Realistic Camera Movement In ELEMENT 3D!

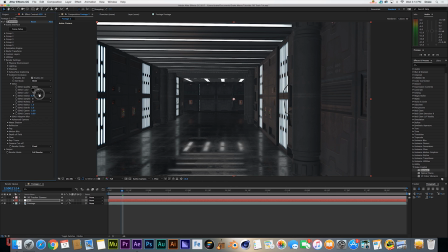(3:42)
Alright, so now that I've played with the lighting I've got it to look pretty realistic and Next thing we're going to do is head over to ambient occlusion Go ahead and click enable and we're going to dial that up a little bit so we get these nice shadows
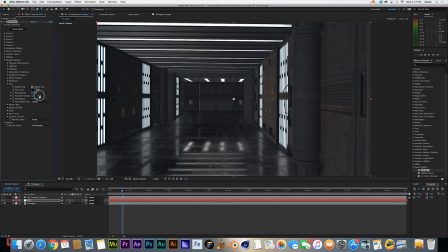(3:55)
under our objects next thing we're going to do is come into fog enable fog and since i want us to be walking into the light
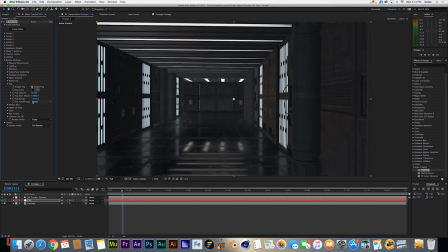(4:03)
a little bit i dial the fog forward until we hit our little grid all right so that looks pretty good next thing we're going to do is go to layer new adjustment layer and select that this is for our color correction but first we're going to go and take our brightness and contrast tool throw that onto
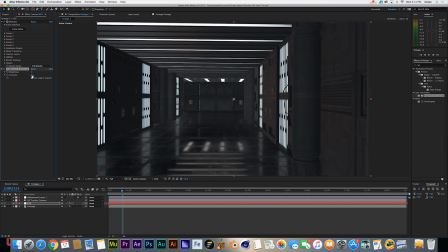(4:21)
our e3d layer say use legacy supports hdr and take our contrast down to about negative 10 that's gonna give us a little log footage
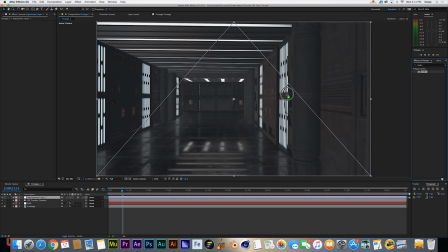(4:30)
style it will allow us to have more flexibility with our color correction so we're gonna throw a magic bullet looks onto our adjustment layer come into the edit
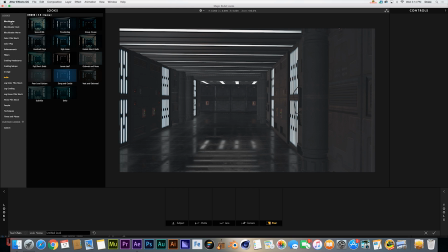(4:39)
section and basically there's a ton of super cool filters and magical it looks if you don't have that I would definitely consider getting it but
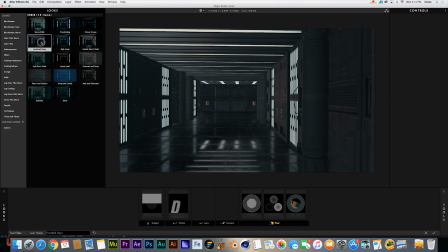(4:47)
a cool one that I think I'm gonna go for is hundred days at least in this example.
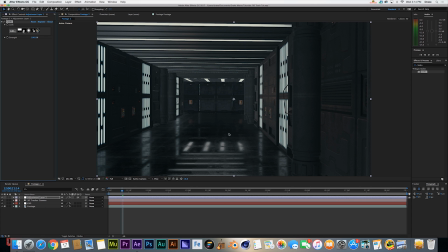(4:53)
So we're going to go ahead and click OK and see that we get this really nice dark cinematic feel.
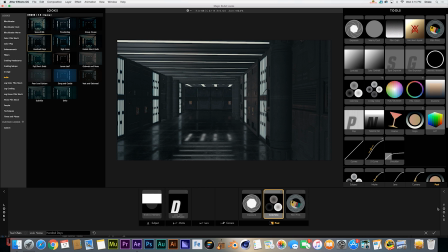(4:59)
The one thing I do want to edit though is add a little bit of edge softness to focus our eyes a little more on the subject.
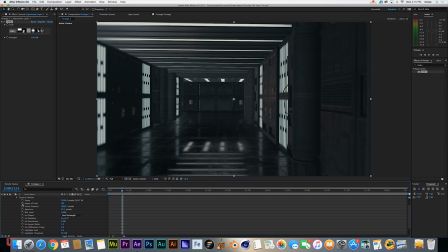(5:06)
So we'll do that and we'll get a nice blur here. Which brings us into our next thing which is depth of field.
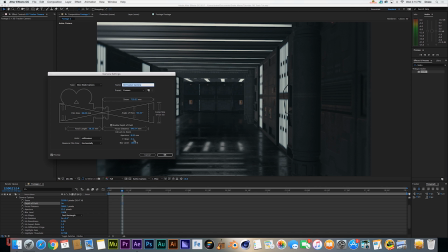(5:11)
So all cameras have depth of field and it's something you want to take advantage of when you come into camera settings. Most cinema cameras are shot around 10 f-stop but we're going to head to seven to get a realistic feel.
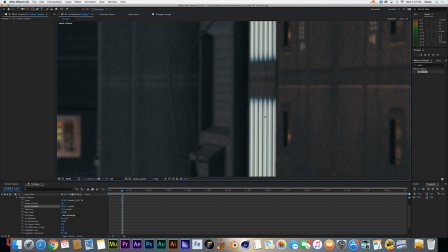(5:24)
What we're going to do is come into our focus distance and go ahead and hold shift while dragging to the right to get our focus on the wall over here.
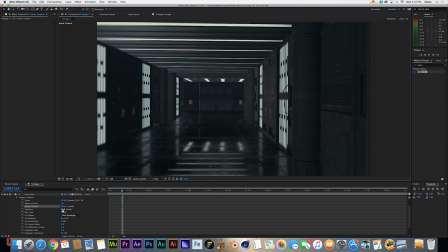(5:32)
And we're just going to keep playing with that until we get the focus set. That looks pretty good. We're going to come into our aperture and scale that up a little bit more.
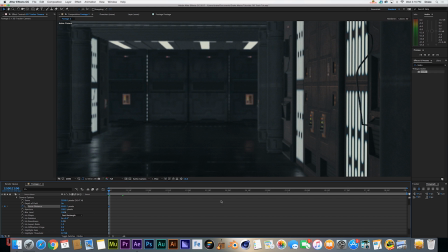(5:40)
That way we get the blurs that we like. Next thing we're going to do is keyframe our focus distance until about our end frame and make
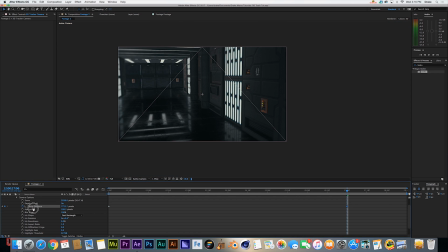(5:48)
sure that we are focused on the grid because the focus position will have changed so we'll go ahead and dial that back.
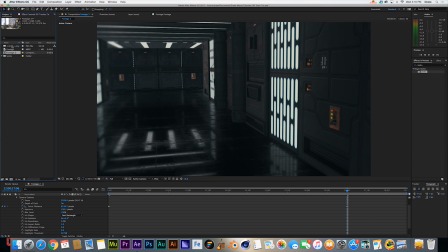(5:55)
Once you've got it set you've got a pretty much complete shot. Throw in the cinematic letterbox and it looks pretty good.
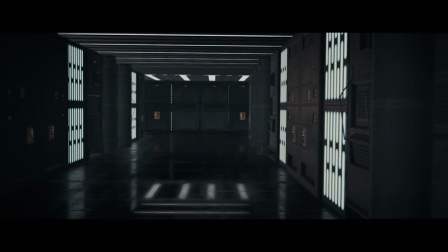(6:00)
We got a really nice final result and I hope you guys enjoyed this. Obviously this example can be used for an incredible amount of things.
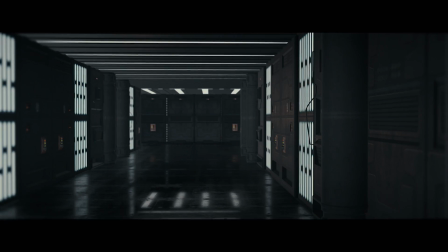(6:09)
Just take your organic camera footage and track it into a scene.
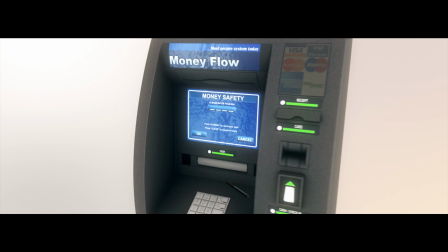(6:12)
It could be used for little product demos or full CG sets I can doing now but either way it's a really basic tool that I've come back
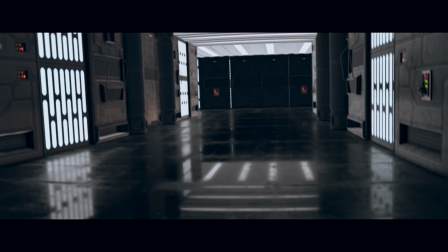(6:20)
and realized why haven't I use that in more examples because this gets a really really cool result all right guys hopefully you enjoyed the tutorial again
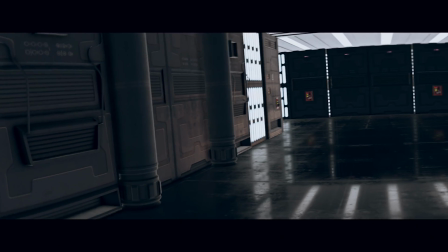(6:27)
again and again please put in the comments any tutorial requests or questions for
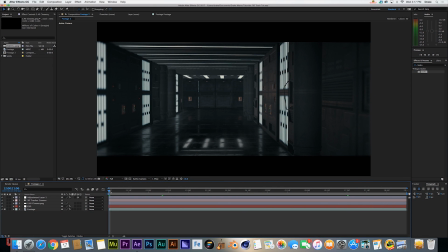(6:33)
me to answer I really want to answer what you guys want to know so until the next tutorial with drag Rock Summer, or whatever I'm going to call it. I will see you guys next time.